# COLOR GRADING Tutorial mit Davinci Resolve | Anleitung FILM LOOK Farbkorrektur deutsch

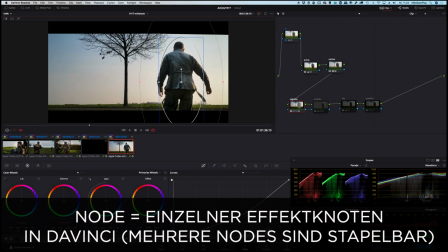DaVinci hat wirklich einen tollen Tracker, mit dem man solche Geschichten hervorragend machen kann. Dann habe ich in diesem Node die Kurve quasi bearbeitet.
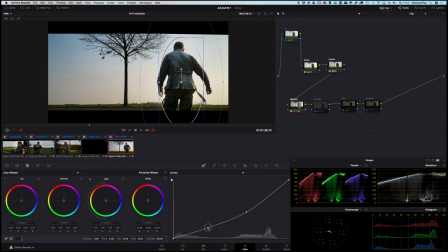Ihr seht schon, ich habe ja ein bisschen runtergezogen, um das Bild drumherum, um das Bild stellenweise zu verdunkeln. Ich zeige das mal hier, dass man das so ein bisschen sieht. Und habe dann quasi das Gegenteil davon gemacht, habe einen sogenannten Outside-Node noch erstellt.
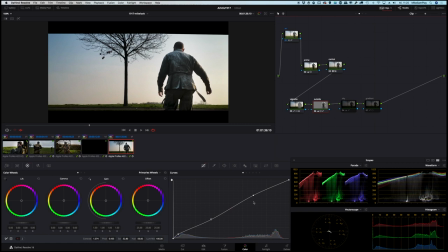Das heißt, wir bearbeiten jetzt nur die Innenseite des Bildes. Und da finde ich jetzt Möglichkeiten, den Darsteller so richtig rauszupoppen. Ihn krachen zu lassen sozusagen. Ich zeige euch das nochmal, wenn man die beiden gemeinsam an- und ausmacht, sieht man doch einen gewaltigen Unterschied in der Bildwirkung.
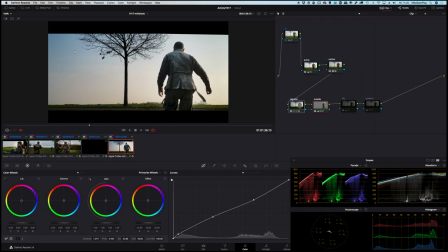Und man kann bewusst den Fokus setzen. Das hat mir jetzt eigentlich schon ganz gut gefallen. Das Einzige, was mich noch gestört hat, war da oben der blaue Himmel.
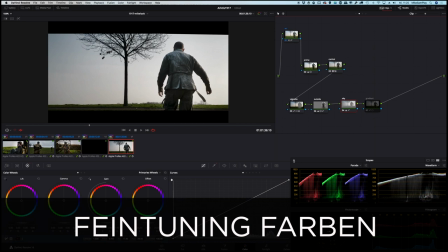Den habe ich jetzt in einem eigenen Knoten nochmal angegangen, habe den bearbeitet und habe quasi blau komplett rausgezogen.
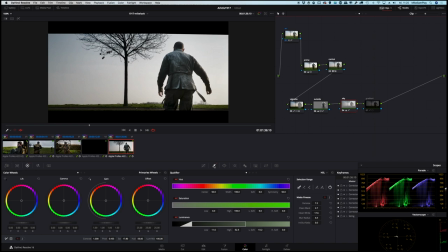Dazu habe ich mit sogenannten Qualifiern gearbeitet. Man kann sich hier die Selektion anschauen mit einem Shortcut.
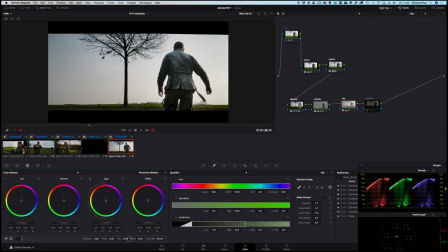Und meine Selektion, die habe ich dann bearbeitet und wie ihr seht, habe ich sie fast komplett entsättigt. Ich drehe mal die Farben nochmal komplett rein, damit ihr den Unterschied seht. Und so kommt es zu der Wirkung, die ich eigentlich letztendlich haben möchte.
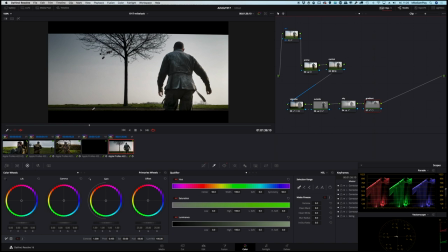Als Icing on the Cake habe ich noch so einen kleinen Gradient eingebaut. Einfach um auch die Blickrichtung und die Führung des Auges so ein bisschen zu beeinflussen. Können wir uns nochmal anschauen. Da sitzt hier oben leicht schräg und verdunkelt einfach nochmal das Bild.
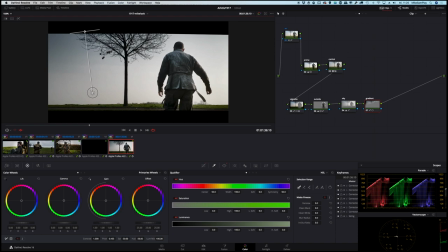Man könnte ihn auch, wenn man wollte, noch schräger einsetzen. Das ist einfach letztendlich Geschmackssache.
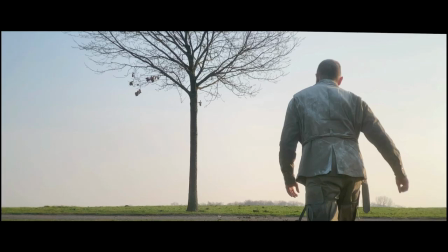Ja, und das war's. Vorher,
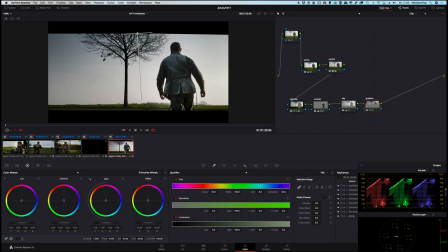nachher. In diesem Stil habe ich die anderen Szenen in der Gruppierung auch bearbeitet.
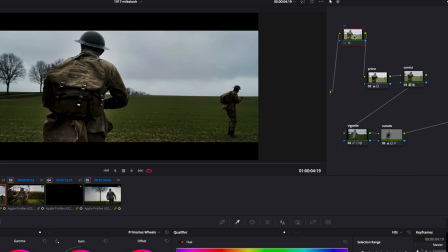Da können wir nochmal grob durchschauen. Ihr seht schon, der Node-Tree ist im Wesentlichen hier der gleiche. Noise Reduction,
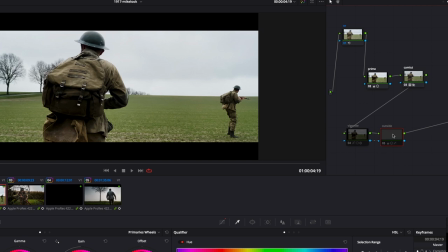Primaries, Kamera LUT, Vignette, Vignette außen.
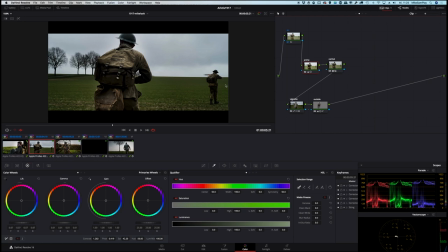Allein diese zwei Nodes beeinflussen das Bild wesentlich. Ansonsten die Haupteinstellungen sind den sogenannten Primaries.
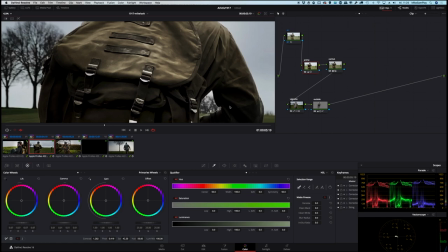Hier haben wir noch einen kleinen Trick auch noch gemacht. Können wir uns mal anschauen. Ich wollte da ein bisschen Struktur reinbringen.
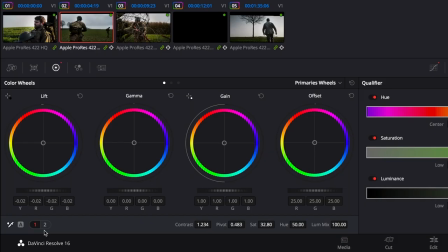Und wir haben jetzt in dem Outside Node Midtone Details hochgefahren.
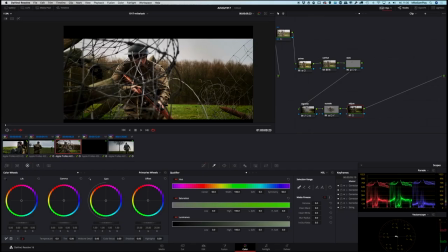Lightroom-User kennen das vielleicht, das ist so dieser High-Contrast-Look, den man ganz gerne macht. Dann die klassische Szene, wo er sich bewegt. Auch hier nichts wesentlich Neues.
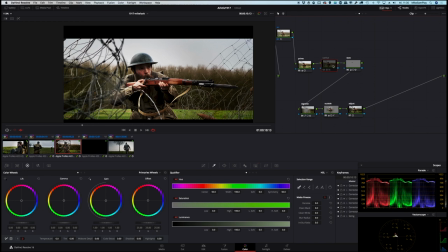Vignette, Outside, Primaries, Camera LUT. Am Schluss gibt es noch einen Adjust-Knoten, in dem ich ein bisschen die Farbtemperatur, in dem ich die Sättigung verändert habe und noch ein bisschen was mit dem Kontrast gemacht habe.
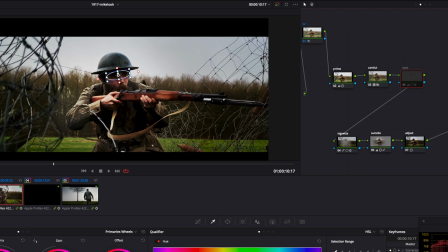An dem Take hier hat mich gestört, dass man bei der Bearbeitung fast seine Augen nicht mehr sieht. Also ich deaktiviere das mal. Die waren mir zu dunkel. Also habe ich einen eigenen Node gemacht, in dem ich das Ganze ein bisschen angehoben habe.
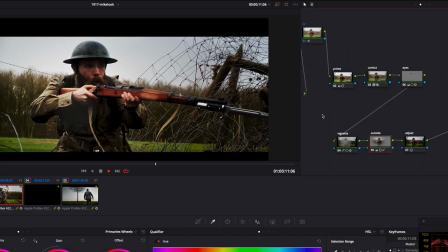Getrackt. Und voilà. Fertig ist das Ganze.
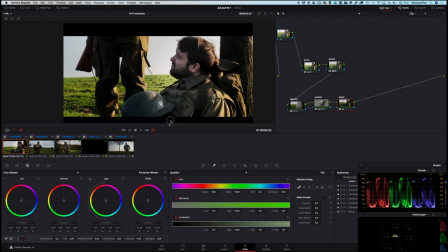Und in der Szene auch nichts Besonderes. Genau gleich wie bei den vorhergehenden Szenen.